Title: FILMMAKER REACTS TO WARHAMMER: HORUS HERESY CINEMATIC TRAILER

had white we had orange and we had brown there's probably loads more colors in there but they're the main ones that i saw that told me oh
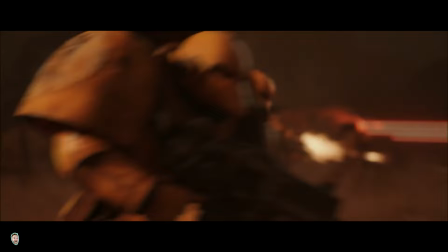[8:21]
we're in a different place or a different part of the universe but yeah it was always dark always black and then you had a supporting color
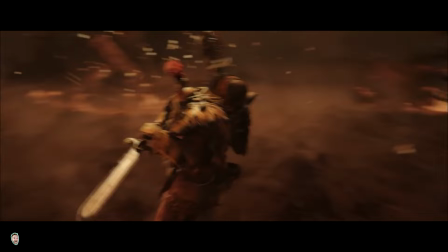[8:28]
and speaking of color the filmmakers used red at the beginning of the film to tell us the audience members that this is a villain story or support that it's a villain story red light red world red blood and lastly about the cinematography and my favorite thing on set haze or smoke or fog every shot in this cinematic had the use of haze smoke or fog i'm just going to keep saying haze rather than going through all three of them again but the
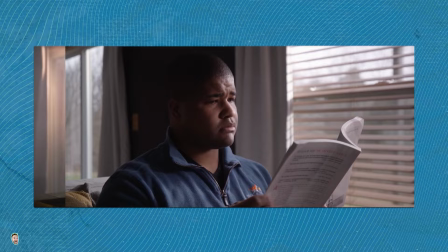[8:53]
use of haze is there to make your shots more dense it thickens the air it allows us to see the light beams the
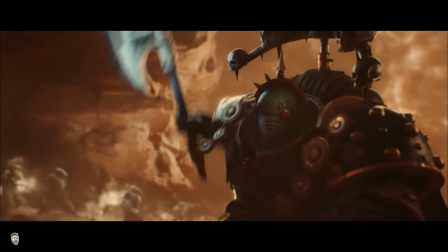[9:00]
light particles within the air it makes the world more believable it gives the shots loads of texture which is absolutely beautiful it also allows the laser beams and the hot spots within the shot so the laser swords or whatever it may be to really stand out to be really seen and that's the use of haze or smoke another thing that is great for is to hide detail within a shot so unfinished textures or model or
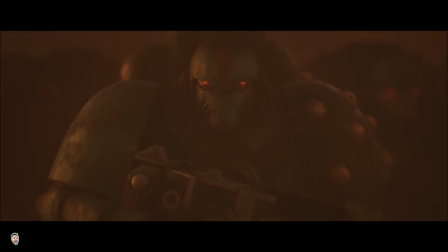[9:23]
renders of models that are not quite ready yet or these four characters in the background and there's one up front that's really sharp but the four in the background don't
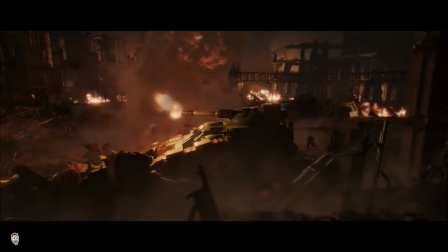[9:30]
need to be are they're not finished yet do you know what put some haze on it or smoke you're not going to notice another thing that hides detail especially when it comes to cgi is black or darkness astartes for example it had a ton of darkness in there the storyteller used it to
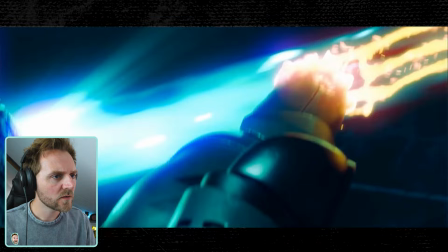[9:46]
hide the detail on the models or to potentially spend time in other areas that are in the light so yeah so darkness and
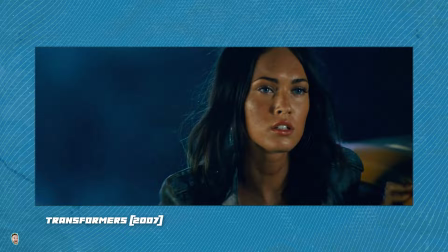[9:54]
haze is fantastic for hiding things or whatever it may be but primarily what you use haze for is to make your shots more badass every shot with a bit of smoking always looks chef's kiss it just looks 20 times better and lastly the voice i've got to talk about him he was fantastic every line I felt it the pain the anger he was just brilliant I think it really hit home today it was perfect for today watching because I've been actually looking
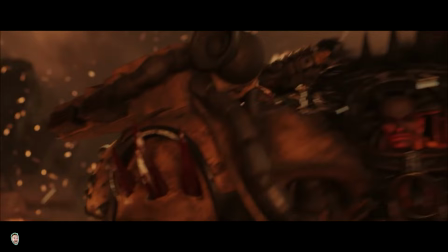[10:20]
at voiceover artists all day looking for the current projects that I'm working on and I'm a big believer of you always find the right voice or the right actor
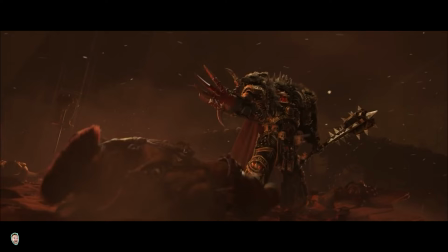[10:28]
for the job or the story or character that you want to tell and whoever they cast for this he was brilliant he he made this cinematic as far i'm concerned voiceover in story writing is basically known as the voice of god they are there to give you tidbits
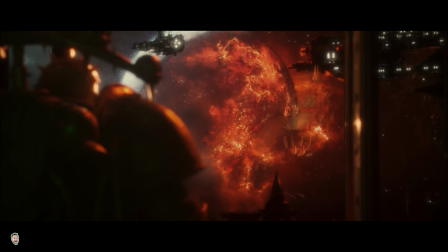[10:45]
they are there to give you nuggets of information not to tell you the whole story just little bits and then it's backed up with the visual elements in this
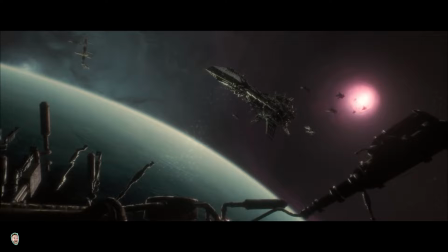[10:53]
case he gave us a bit of backstory he didn't want to do this he didn't want to release his legion he also told us what he's capable of
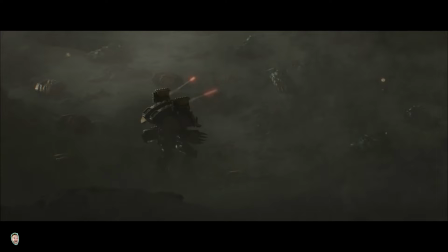[11:01]
and they showed it visually and then he told us what he's going to do what i loved about this part is they foreshadowed his intentions
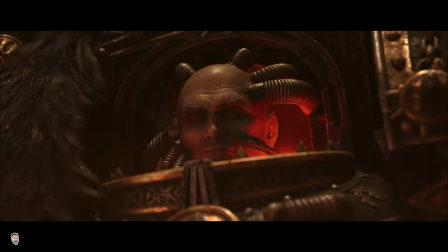[11:10]
visually just before they backed it up with the voice of god telling us that he's going to watch the galaxy burn or he's going to burn the galaxy what a fantastic villain and what a brilliant cinematic and again if it wasn't for you guys i would have never have seen it so but really kudos to you thumbs up well done and there you have it that was my reaction and breakdown to the horace heresy cinematic i really hope you enjoyed today's video guys and if you did give it a thumbs up as it really does help out the channel and would you like to see some more? Well, over there, I've got another reaction video for you. I'll see you next time, bye-bye.